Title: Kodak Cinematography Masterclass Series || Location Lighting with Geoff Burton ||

Somehow I get the feeling that when we do aim the HMI through here onto the couch, then when we do feel a bit of daylight this way, it would still be nice somewhere to have a bit of tungsten in here too. I mean, I looked around just then for a practical to whack in the corner or something, just to see some kind of warmth on him or her. I would worry about mixing another light in here, in that we're going to make it look softer and maybe a little romantic. In fact, the brief for our film is to do a fairly gritty, naturalistic piece. In times when we weren't so well-equipped as we are today, you would find that you were really trying to stage things near windows, as one does in documentary, because that's the best-looking light and there's no convenient way to reproduce that.
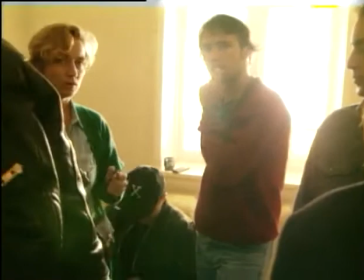A documentary gives you a good appreciation of natural lighting in the sense of where it comes from and how it looks and how people look lit by it and then in a realistic production one draws on that experience perhaps to even subconsciously to reproduce it with the added resources that you have. I would be surprised if we're not going to get enough interesting light just coming through that one source in the window which will cover all this action in here because the background i mean it doesn't matter how little light you use in here you'll never get a dark background it'll always be be fairly high key which is one of the features of working in a small white walled room
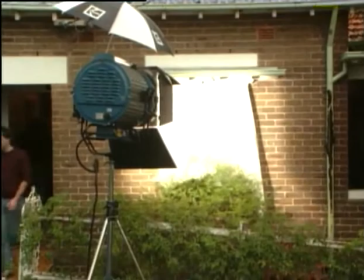the next lighting setup used four lights the 6k hmi was directed through a sheet of heavy
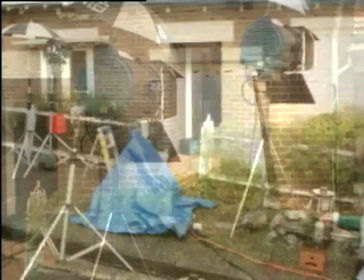spun providing the main source the cine power was used through a window to suggest daylight in the
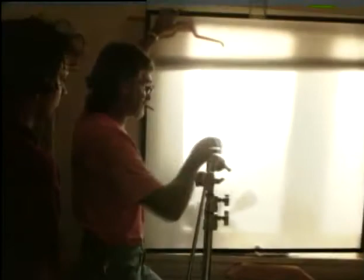background. Another four by four frame of trace was put against the window to soften the effect.
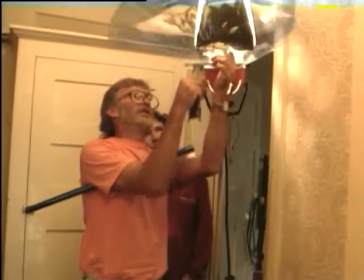Two redheads were used inside to lift the presence of the light from the tungsten practical.
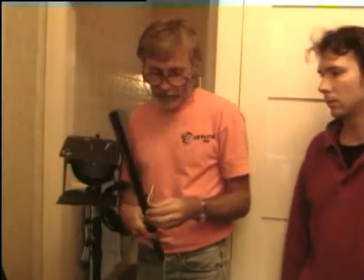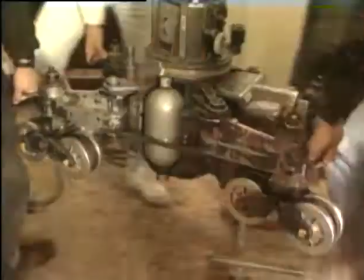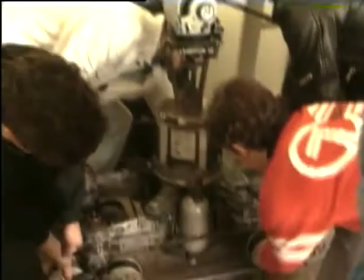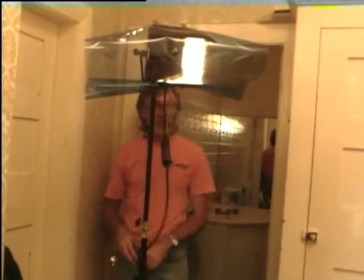Both the redheads inside used quarter blue gels to match the previous colour balance.
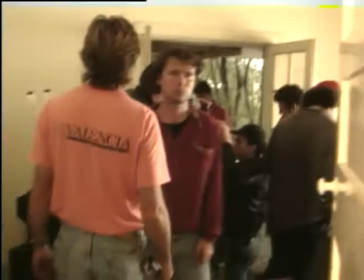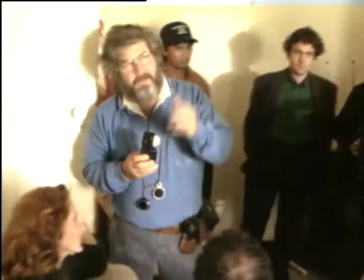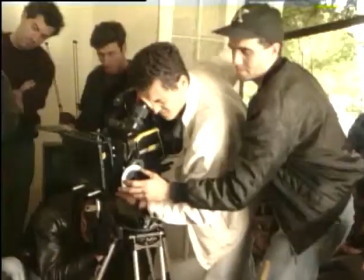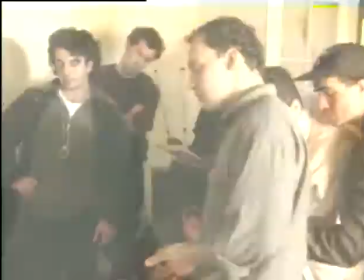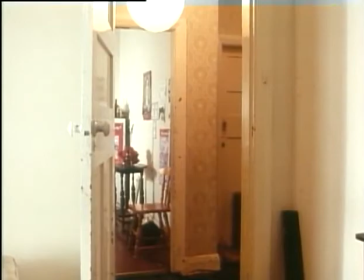and action.
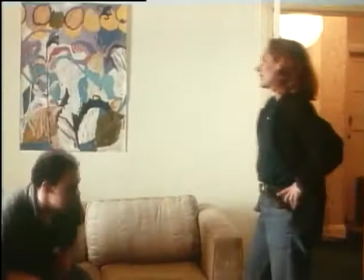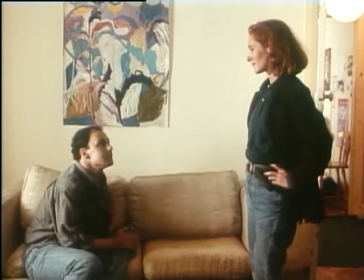A problem for me, which I hadn't picked up during shooting, I mean, every Russian screen to me brings revelations,
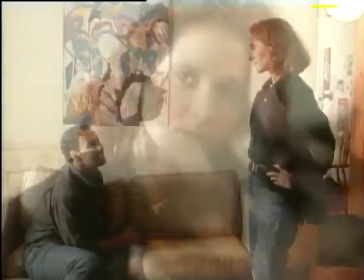but the Valera's close-up, when she's sitting on the edge of the lounge,
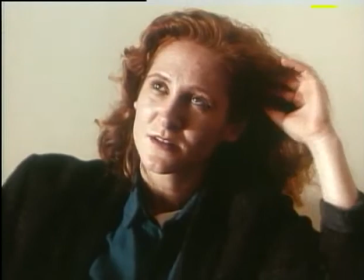there's a slight shadow change on her face, which gives the impression of being a double shadow.
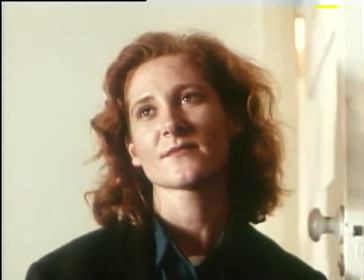Well, it is, in fact, a double shadow.
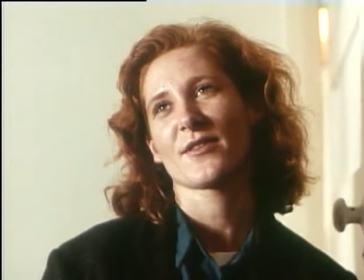It's interesting, because in that case, the explanation for that in that case is that is that that window which was about um a meter and a half square was
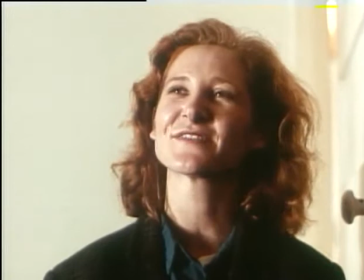bisected by an upright post and even though and the post was about about so wide i guess but even though we were using an
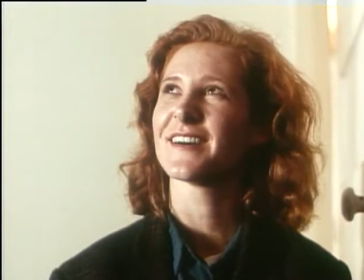incredibly soft light through silk the fact that it was that soft light was was divided by that was enough to create that
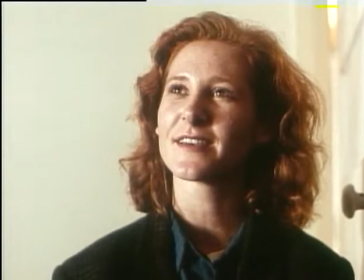that penumbra that second lighter a shadow which you can pick up quite clearly on the side of a nose.
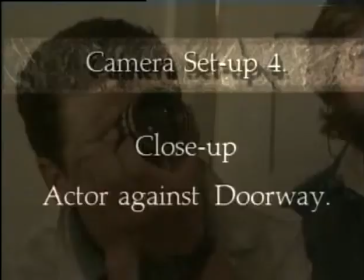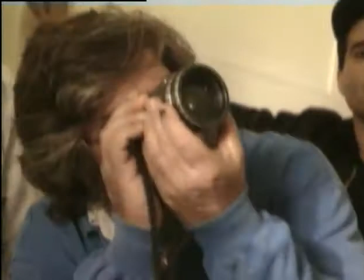I don't have too many things with a 2D5.